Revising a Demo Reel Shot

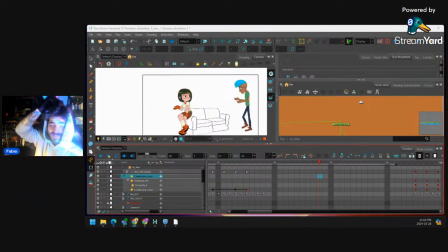[78:49]
I thought I know they have them in Spine, and let me tell you, I hated using them in Spine. But no, I didn't even know Toon Boom had it.
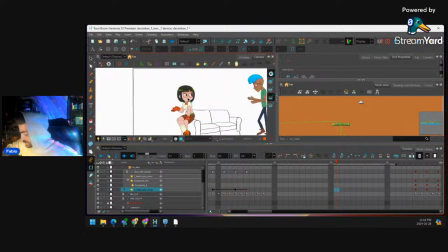[79:04]
So like, if we go in,
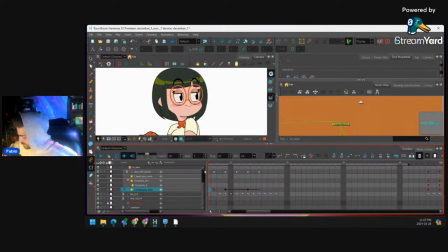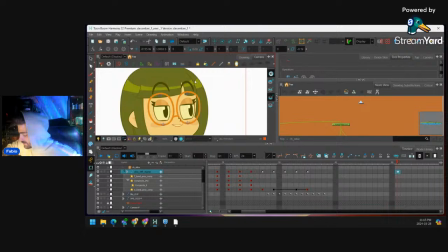[79:14]
like her eyebrows are up. I mean, I'm just not thinking about this too much.
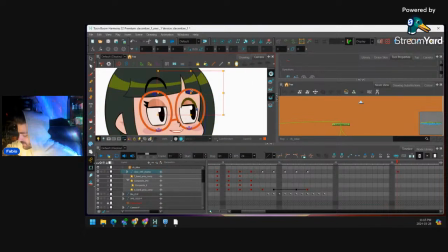[79:20]
I'm just gonna
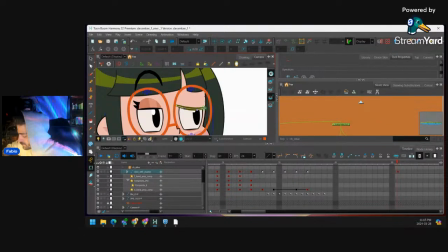[79:24]
just shoot her eyebrows down.
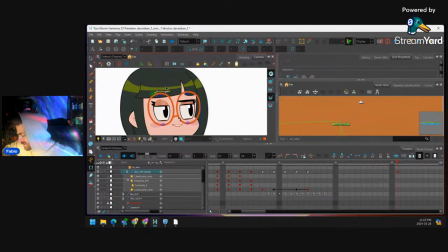[79:32]
You know, I should know about, like, she's like, huh?
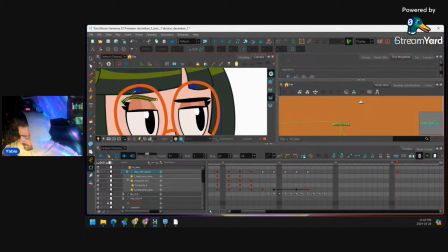You know, I'm not really like thinking about the acting too much.
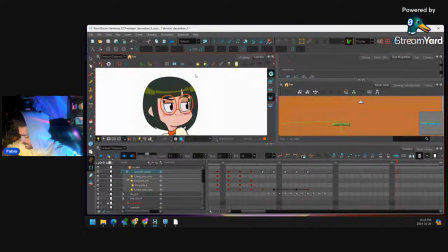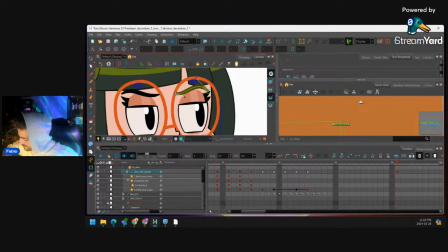[79:57]
I don't really like this, but let's go like this. So note that line, that the eyebrow should also have a line of action.
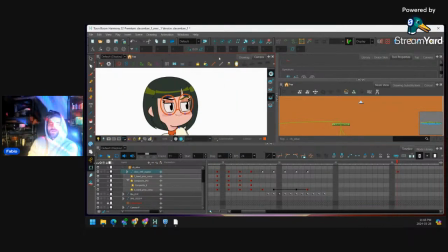[80:07]
And actually, I should make a video about that. Very important stuff. And then what you could do, like to, you know, give it a little more life, depending on the rig, you can squash the eyes. You can move the head a little bit.
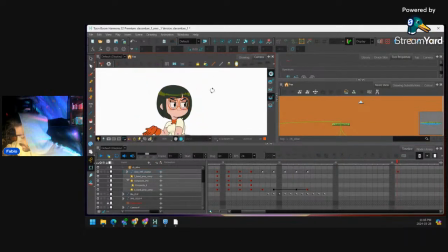[80:27]
Just very subtle things. Right, maybe do it a little bit early. 2, 4, 6.
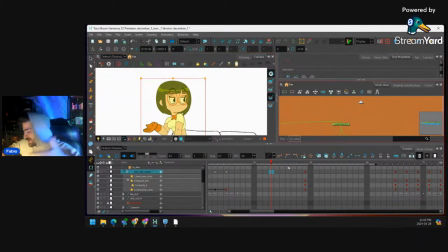[80:43]
And you can work right on the head peg for this. I'm just working on the whole body peg because I'm lazy.
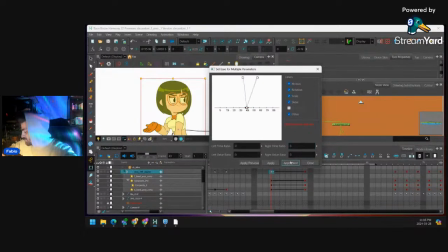[80:51]
And now what we can do, movements like this, perfectly fine to go 70, 75, or 30, 75.
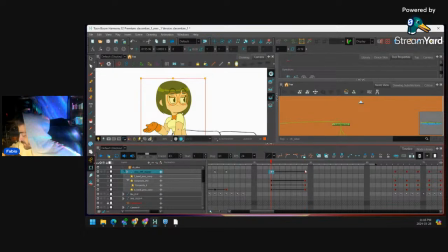[81:00]
Ease out by factor of 30, ease in factor of 75. And then we could add some overshoot. So I'll drag this frame from the middle, go 2, 4, 6 frames here.
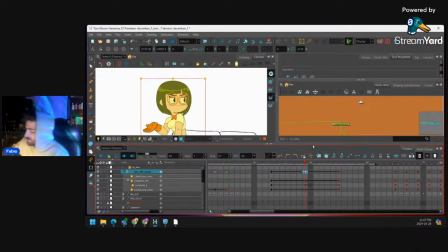[81:17]
Right, and this part is kind of like a formula to me. Like I don't really care about what even the action is. And then I go 2 and I drag this frame here.
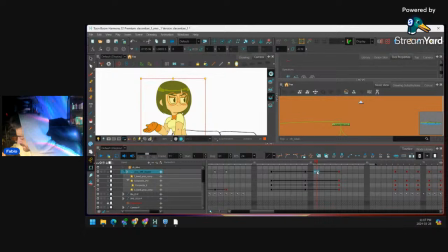[81:32]
Right, a little too much, so I'll drag here again, and I'll drag it out. And let's take a look at the eyebrows.
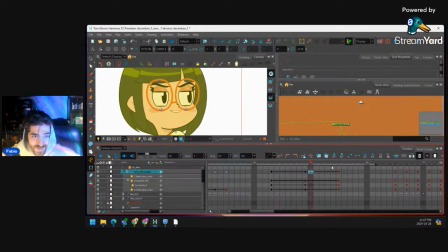[81:43]
Right, that's way more subtle. I like that.
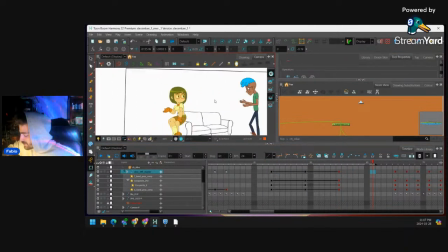[81:48] I should know about?
And it keeps her alive.
Is there anything else going on that I should know about?
See? See that?
Is there anything else going on that I should know about?
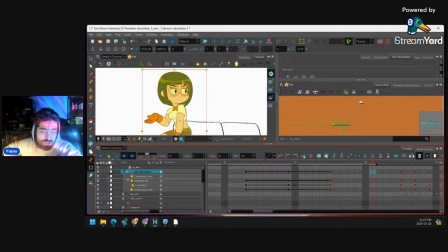[82:03]
Like that adds so much to the shot, and I didn't do anything. I just moved her eyebrows. I didn't have to do anything else. And it buys me a whole bunch of time. Like I don't have to do anything for like this amount of frames, right? We'll go here, keyframe this.
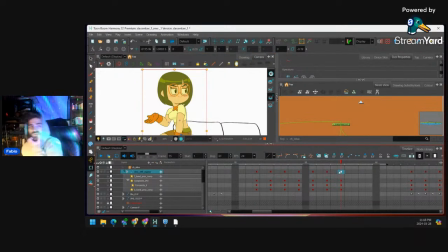[82:23]
And I'm going to do a video, guys, as well. It's hard to do it on a live, so I'll just pre-record it about lip sync. What happens when you hit it early? What happens when you hit it late? What happens when you hit it right on time? But for now, just kind of know that you want to hit it early.
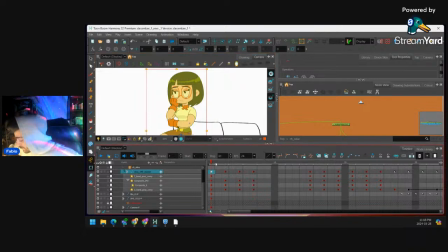[82:41]
So before we do the lip sync,
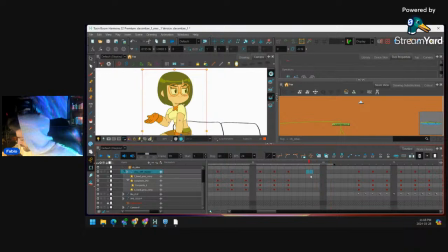[82:57]
what we can do is we can give her a little last thing, like around here.
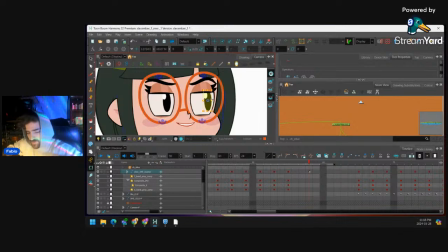[83:05]
We'll just kind of move the eyes a little bit.
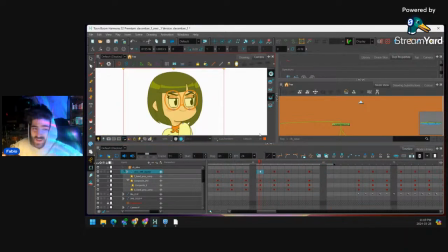[83:14]
Right, like she's kind of surveying him, like I should know about, and she's kind of looking. Right, moving the pupils is a great way to keep your character alive.
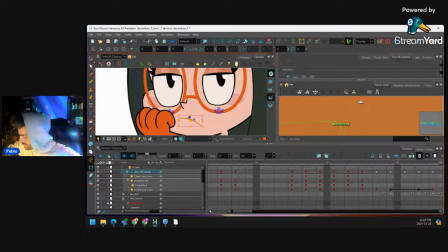[83:31]
Okay, let's do the lip sync. I don't exactly know how this mouth is built. Let's check.
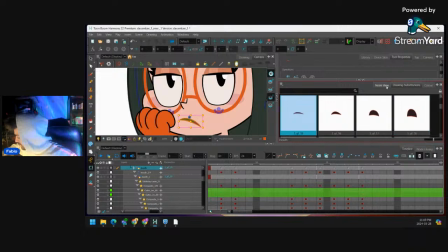[83:45]
I feel this is going to be a nightmare to do. We have a mouth.
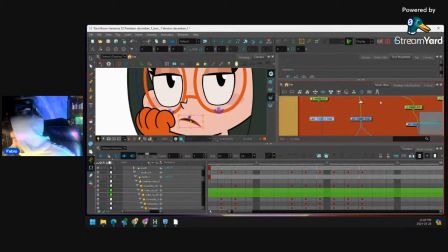[83:50]
We have a mouth 1. I don't know what that means. Mouth 2. She has upper teeth, lower teeth, and a tongue. Okay.
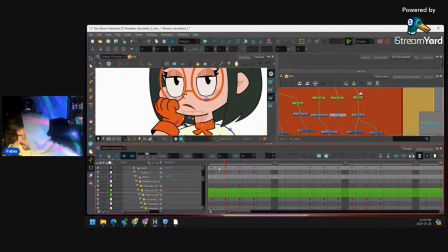[84:03]
So let's just do the shapes. So I like to start with like a blank canvas. So I'll go here, delete my mouth shapes, press F5.
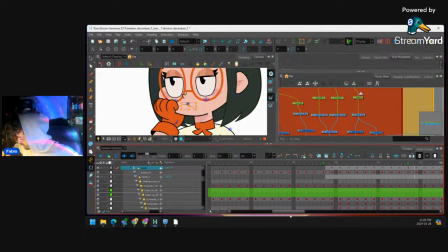[84:21]
Do the lip sync. Whoops, where did it go? F5, there we go. So the first shape that I'm hearing is. Her mouth opens wide on is.
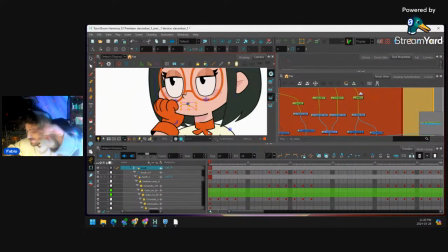[84:39]
Is. And we need to get that S sound. So I hear it. Hear that?
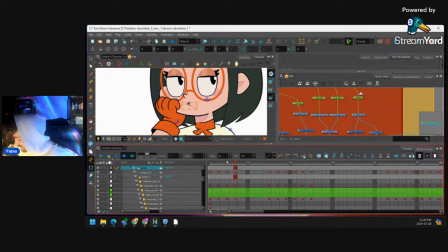[84:54]
Around frame 7. So I'm going to open her mouth 2 frames earlier.
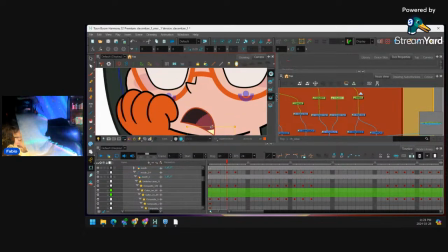[85:05]
Okay. And we probably need to adjust the position of this mouth. Where's the upper teeth? Just like that.
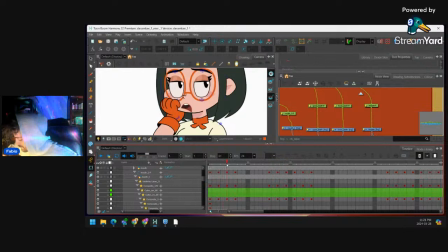So I'm gonna have to go in as well.
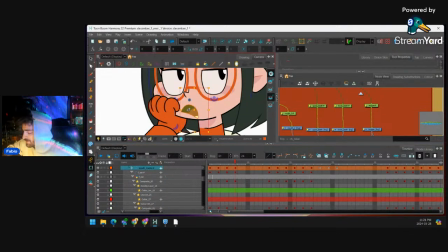[85:29]
We might have to use, so for a mouth with lots of different pieces, it's nice to work on the peg layers. So the mouth master, I'll work on that peg layer. So now if I copy the peg, it keyframes everything down.
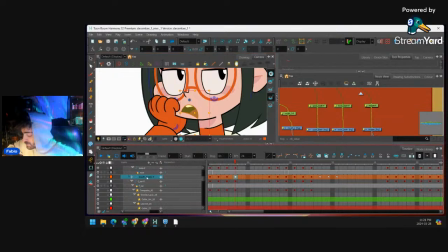[85:44]
So I work on the pegs, closed pegs, but I can select the drawing substitutions.
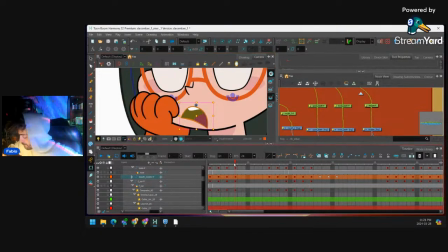[85:52]
So we'll go but see here, guys, too, you hear the is on frame 7,
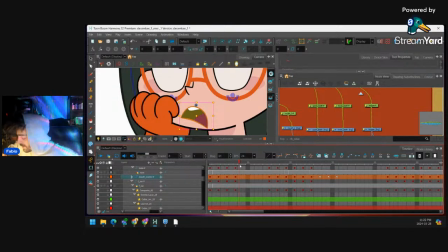[86:06]
but the S sound starts on frame 8, right? So I don't want to have my mouth close. I don't want it to open on frame 7 and close on frame 8. It's too quick. Okay? So what I'll do instead
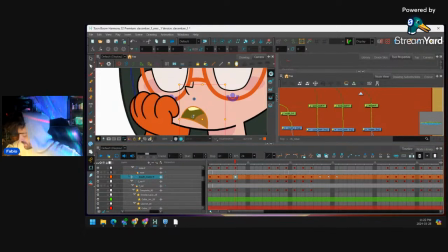[86:27]
on frame 7, let's close the mouth.
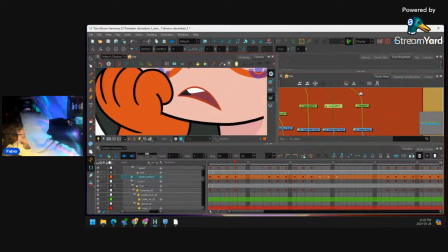[86:34]
We'll go to the lower teeth. Right? And it's kind of a tedious process, this, but it's pretty important to know how to do.
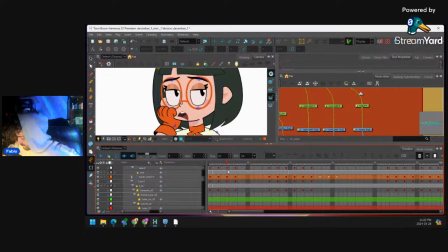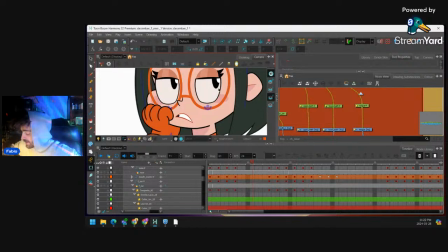[86:53]
Is there any? So I'm looking for the open sound now. Is there any?